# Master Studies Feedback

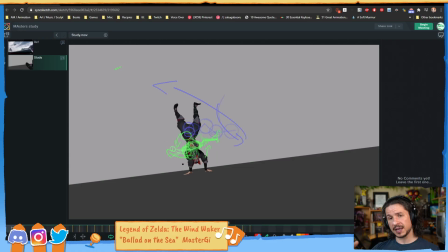So you're picking what is leading and what is following. So exaggerating that.
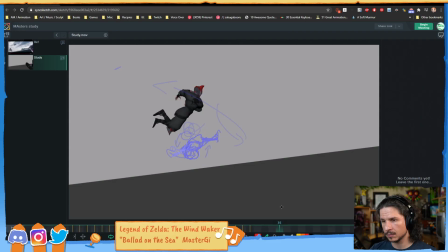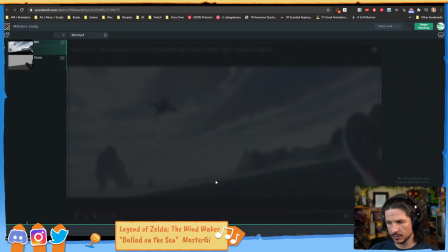And let's see, one last thing here.
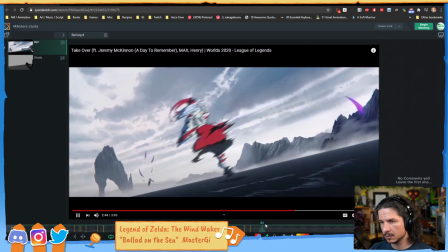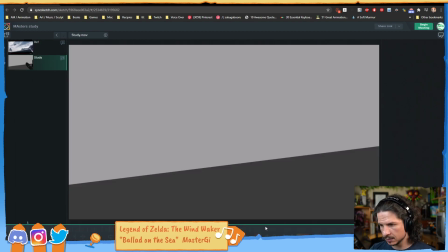I'm not sure if the music is actually, I just realized the music is really low. Might just be the song.
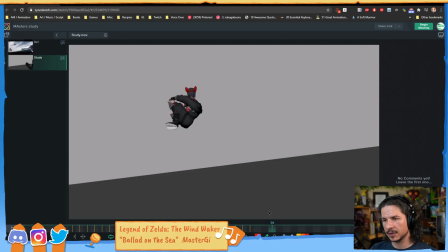I think here you're losing mass somehow. So what I mean by losing mass is he's jumping in this direction. He's got this really extreme bend here. And then suddenly his body looks a lot shorter and he's totally rotated in a different direction.
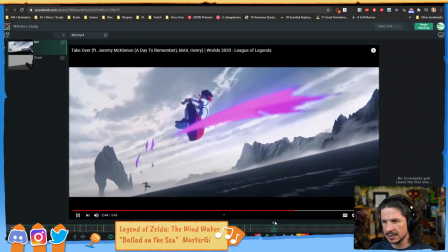And looking at the reference here, there is this big jump, but if we look at the body,
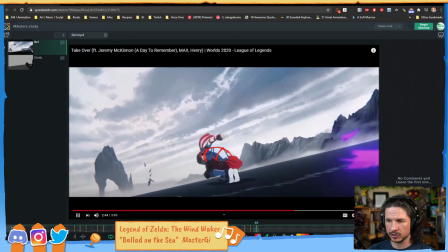it's not changing direction mid motion. He's got this forward lean to the body here.
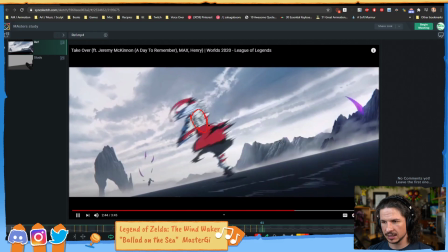As he jumps, he goes up into this angle and then finishes that motion.
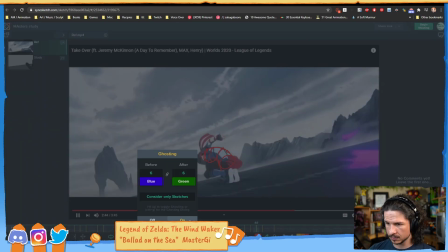So he's actually just straightening out.
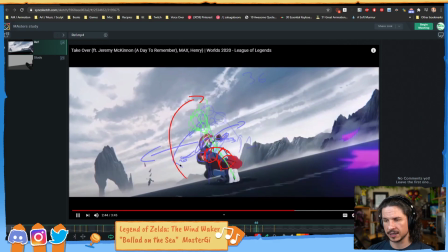So he's doing that arc right there with his upper chest, his neck and head. And it kind of continues there. You can see how if we were to track the neck, for example, what color is going to show purple? The neck
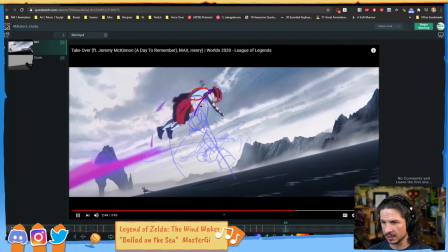keeps traveling in an arc right through there.
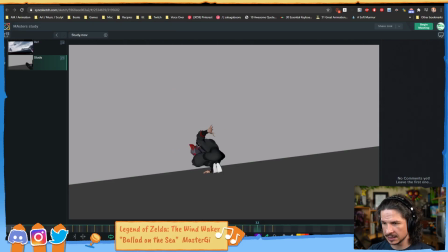Now if we look at this, as this is happening, the neck goes there, and then it goes forward. So it's going forward, and then over, and then up, and then down again.
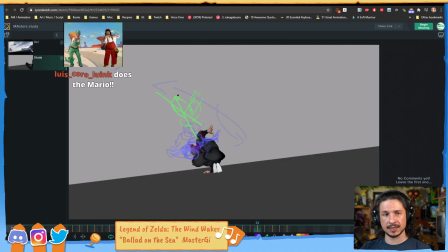So you're losing that weight in the character. And Lewis, thank you so much for the subscription. Aw, thank you so much. I really appreciate that. So in this case, really watch that body. It's not just him kind of jumping and starting to spin randomly.
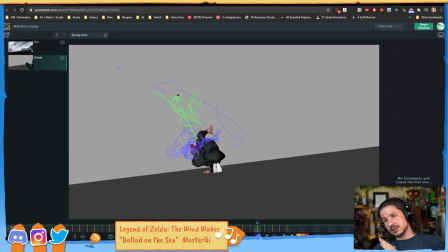He's throwing his weight of the chest over and kind of screen right that way. And it should move in a nice clean arc. That'll get you that weight and then that kind of impact later on.
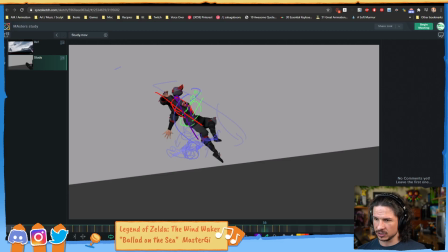So part of that is going to be pushing this so that that line of action as he's jumping is more this way, not quite so angled.
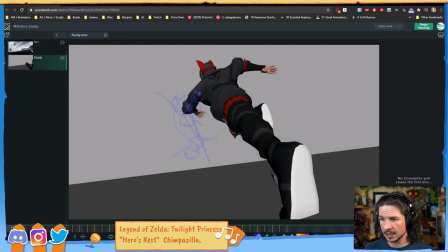Yeah. So those would be my main notes. a lot of this you can kind of keep pushing and just like start looking at the arms, like tracking the arms, the elbows, all of that stuff. But hopefully that kind of makes sense of what I'm looking for when I'm comparing these.
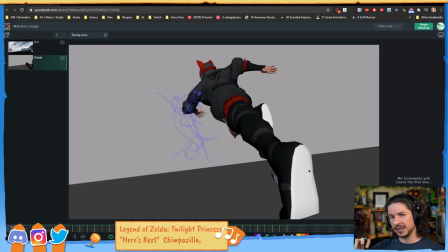It's really just kind of making sure that we keep that fundamental motion even when we're adding the in-betweens that the shot didn't have normally. Now, with all of this said, I do want to say this is an amazing master study. You're doing a great job on this.
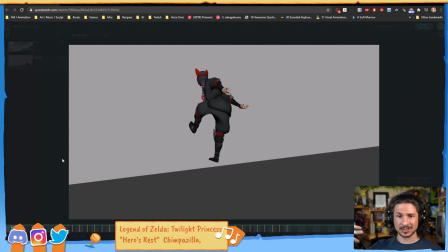It feels really good. It's just kind of more of the polishy stuff.
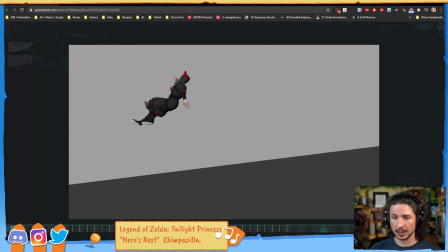So yeah, hopefully that helps.